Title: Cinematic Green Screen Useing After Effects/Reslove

There are two really important tools and plugins that Fusion doesn't seem to have that After Effects does.
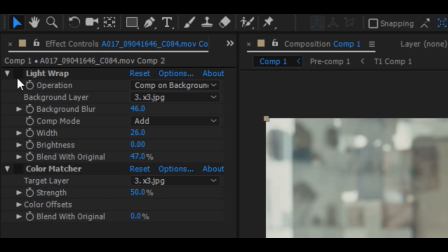[8:11]
They are Red Giant's Light Wrap and Color Matcher. If anyone down in the comment section has any solutions to these tools in Resolve, do let me know. So I switched back to After Effects for my key. I'm much more familiar with After Effects. I've over 3 years of experience using After Effects. Also, there seems to be more tutorials about keying on YouTube in After Effects. I wanted to move back to Resolve once I finished the basic keys so I could take advantage of the superior grading software in Resolve. I think other tutorials on green screening don't stress the importance of one's ability to color grade enough. I think this is an integral part to making your footage sell in the final result. If you're inexperienced at matching clips in the grade, you're going to find this process very difficult. So if you haven't much experience in grading and matching the continuity of different shots, then I wouldn't recommend experimenting with realistic green screen before you've reached an intermediate level at color grading and color matching.
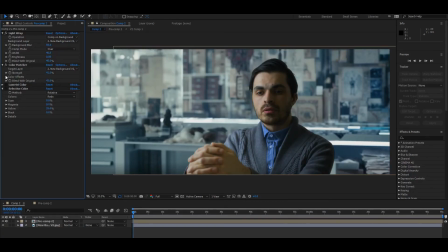[9:11]
Bringing it back into Resolve once I got the saturation and overall exposure as close as I could in the Assassin's Creed clip in After Effects. I exported it using Adobe Medium Coder in H.264, the highest bitrate possible, so that the clip wouldn't break apart further with further grading in Resolve. These are the steps that work for me, although every shot you're working with on will have its own individual post-production requirements. Using a power window to bring down the exposure with a vignette,
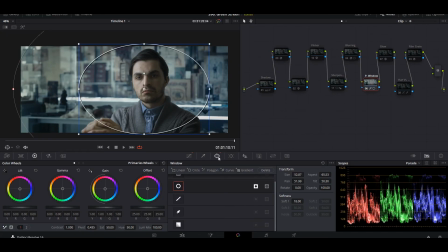[9:44]
so we're focusing mainly on the actor's face as opposed to the background or anything else that exposes the falseness of the image.
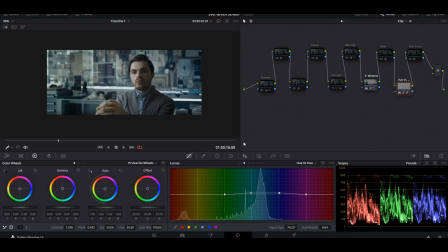[9:54]
Manipulating hue versus hue to bring my shirt closer to the teal of the background.
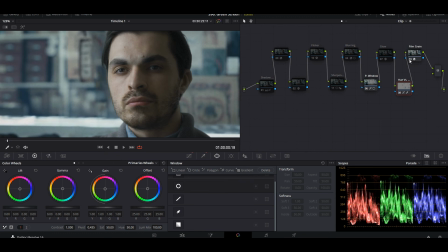[10:01]
Adding some film grain to the overall image to make the background sell as if it were a moving image and not just a JPEG.
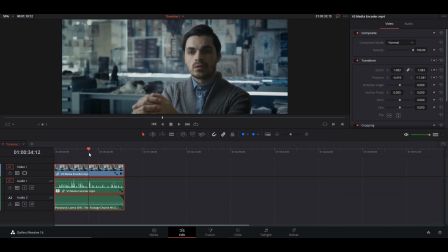[10:11]
Panning in slowly to further sell the key, distracting the viewer from any other falseness of the shot.
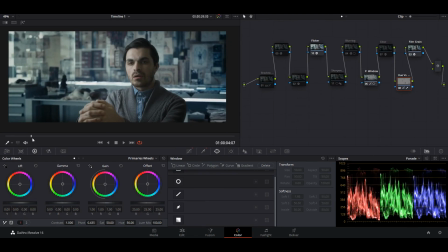[10:19]
Adding a light flicker, turning down the randomness and the speed to the flicker to imitate a false daylight coming into the room. Don't overdo this flicker effect or it'll look unnatural.
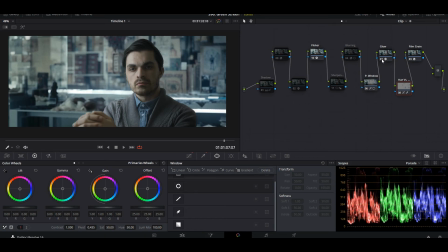[10:33]
Using a glow effect to lightly animate the highlights of the background image.
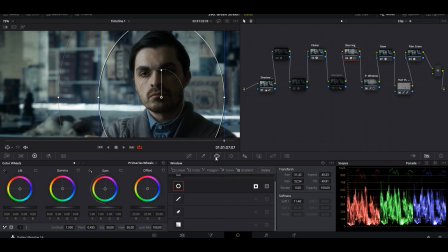[10:41]
Some additional lens blurring using a power window and keyframing so it's more blurry as the image zooms in,
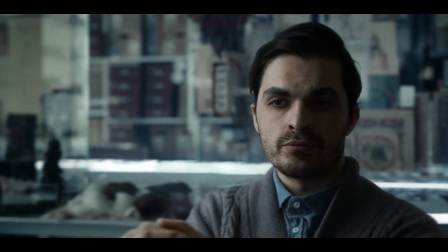[10:47]
faking this lens racking focus effect.
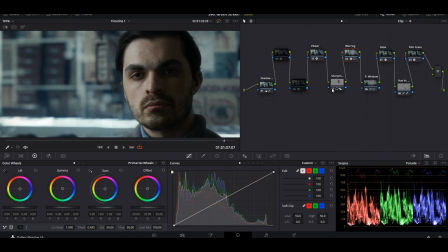[10:53]
And finally, I added some additional sharpening using a power window on my face to separate it from the background shot. I spent about 25 hours of trial and error to make the shot fit realistically with the Assassin's Creed clip. This tutorial is just a brief overview of the successful experiments. I'm glad I took the time to understand the process by doing extensive experimentation, and I didn't just do what I normally do, which is watch a bunch of tutorials and do none of the testing myself. While I've only one clip of high quality to show for it, this experiment has offered me further insight to other potential ideas I may pursue in the future. This is one of the benefits of conducting your own experiments. It's a good reminder that interesting ideas come through the process. I think if I use other characters' dialogue from the scene with my green screen shot, I think it would sell in the overall film. I believe I achieved a quality close to the Canine brothers technique in Kevin James' Soundman sketches, so in my view the experiment was a success.
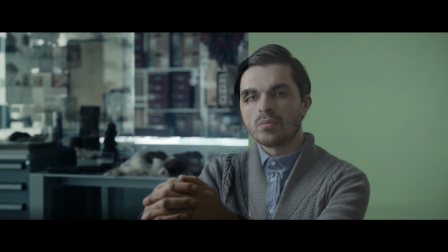Drop me a comment if you've any suggestions, and cheers guys, I'll catch you in the next one.